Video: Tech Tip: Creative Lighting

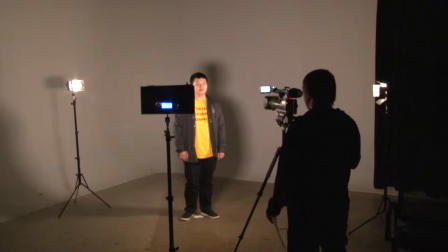0:00 For those of you who already know how to do a simple three-point lighting setup, there are lots of other different and interesting ways to light a scene.
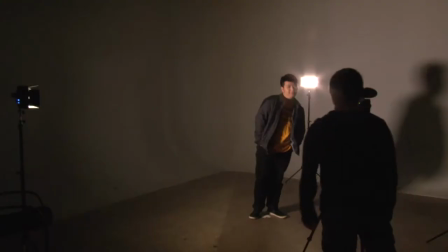0:06 Here are some useful lighting techniques, as well as other creative ways to do lighting.
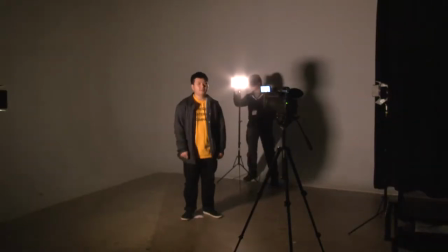0:11 Every lighting technique has been made to convey a mood, and every type of lighting has a place and purpose.
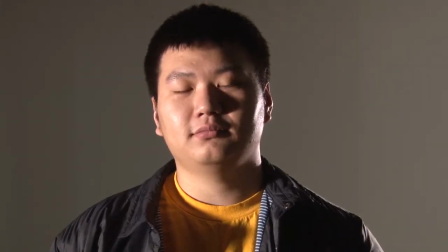0:16 Low-key lighting is useful for creating harsh shadows, giving a feeling of uneasiness or darkness to a scene.
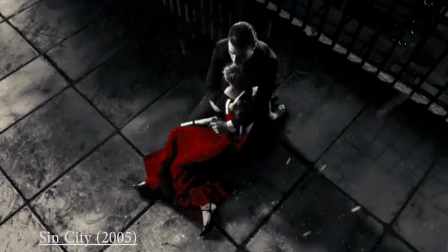0:21 This type of lighting is often employed in noir films, like Maltese Falcon, Sin City, and Drive.
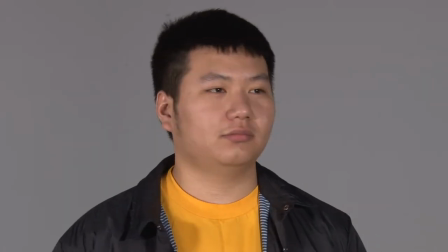0:27 The opposite of low key lighting would be high key lighting. This refers to even lighting, no harsh shadows marring the subject or the shot.
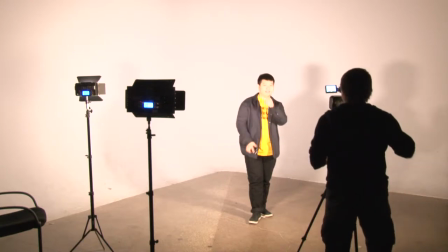0:35 High key lighting is used for very surreal shots, or nice evenly lit days. A great example would be the use of high key lighting in the film Hero.
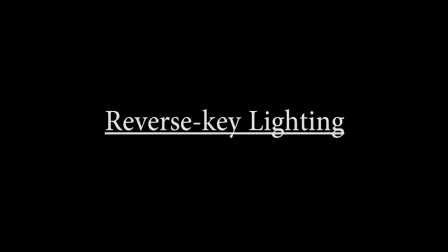0:44 Reverse key lighting is probably one of the most well used lighting effects in movies, used for dramatic scenes.
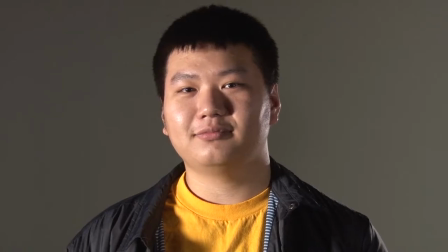0:49 Reverse key lighting refers to taking the key light, and instead of shining it directly onto the subject, have it off to the side, slightly obscuring their face and shadow.
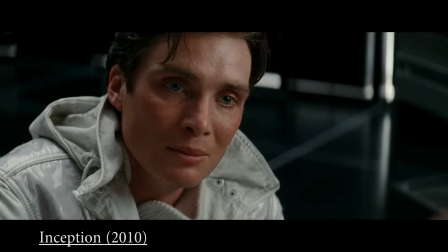0:57 It gives a much more dramatic look and accentuates the subject's facial features. Now, if you want good dramatic light, but you only have a key light, you can use a light reflector to bounce light back onto your subject.
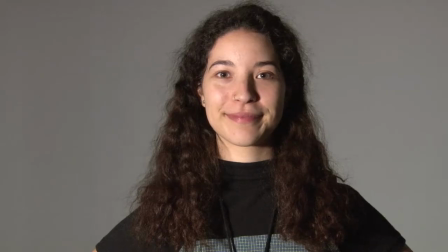1:09 Reflectors are extremely useful tools. Reflectors are often used as fill lights, filling in the shadows from a harsh key light. Now here are some creative and interesting lighting effects and some techniques that can help you out on a set. Fire light is a tricky thing to simulate, and there are multiple ways, but the cheapest and simplest is to take your light,
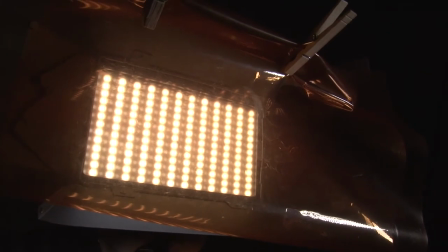1:26 preferably a relatively small one, like an onboard camera LED, put an orange filter on it,
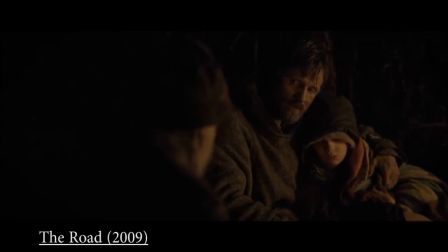1:32 and then use your hands to simulate fire movement. If you have, say, a campfire, and you need a little bit of extra light to bounce off your subject, this is a good way to fill it in.
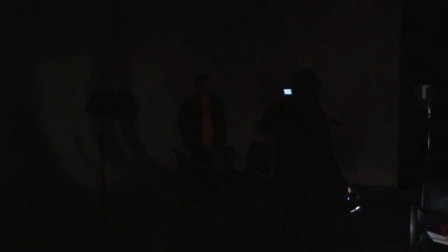1:40 Simulating water is hard. No joke. Making a contraption to simulate water is tricky. The easiest way is to find an actual body of water that you intend to use and shine a light on it, then place it at the proper angle, you need to get a reflection to bounce off it. We tried really hard to get this to work using a water cooler and to no avail. Neon lighting is interesting.
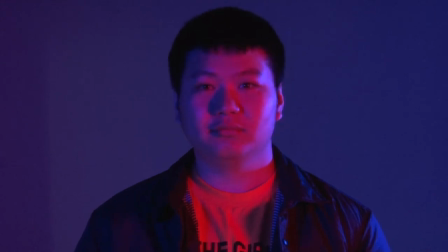2:01 It can be used to give a very striking image, or simply used because the shot has neon in it.
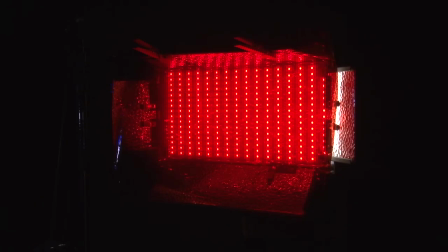2:06 You'd use a three-point lighting setup like normal, except place gels over the lights to turn them red, blue, or any other color that the scene requires.
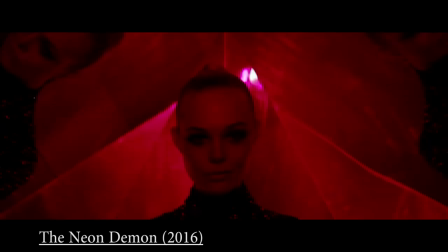2:14 Then use what you know of other lighting techniques to make your shot look cool. The importance of lighting cannot be overlooked.
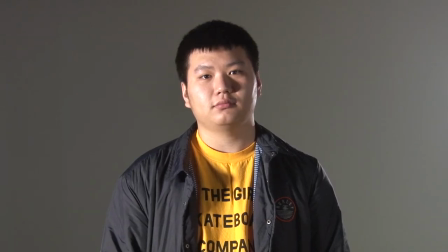2:20 Not only is it essential to give you a cool looking shot, but it also creates a mood and atmosphere in the scene.
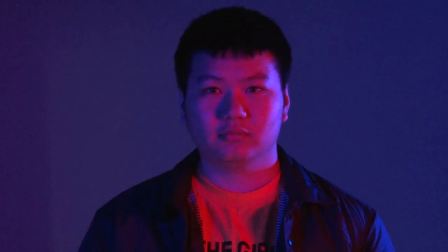2:26 Dark alleys, brightly lit sunny days, harsh neon, or some crazy combination of the above.
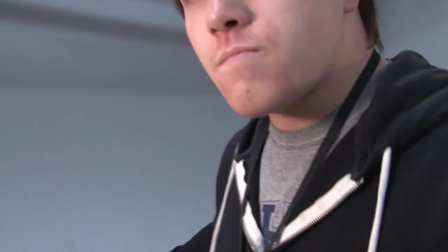2:31 They all serve a purpose. You should always light your scenes with an intended look that creates the mood you want. Now go out there and be creative.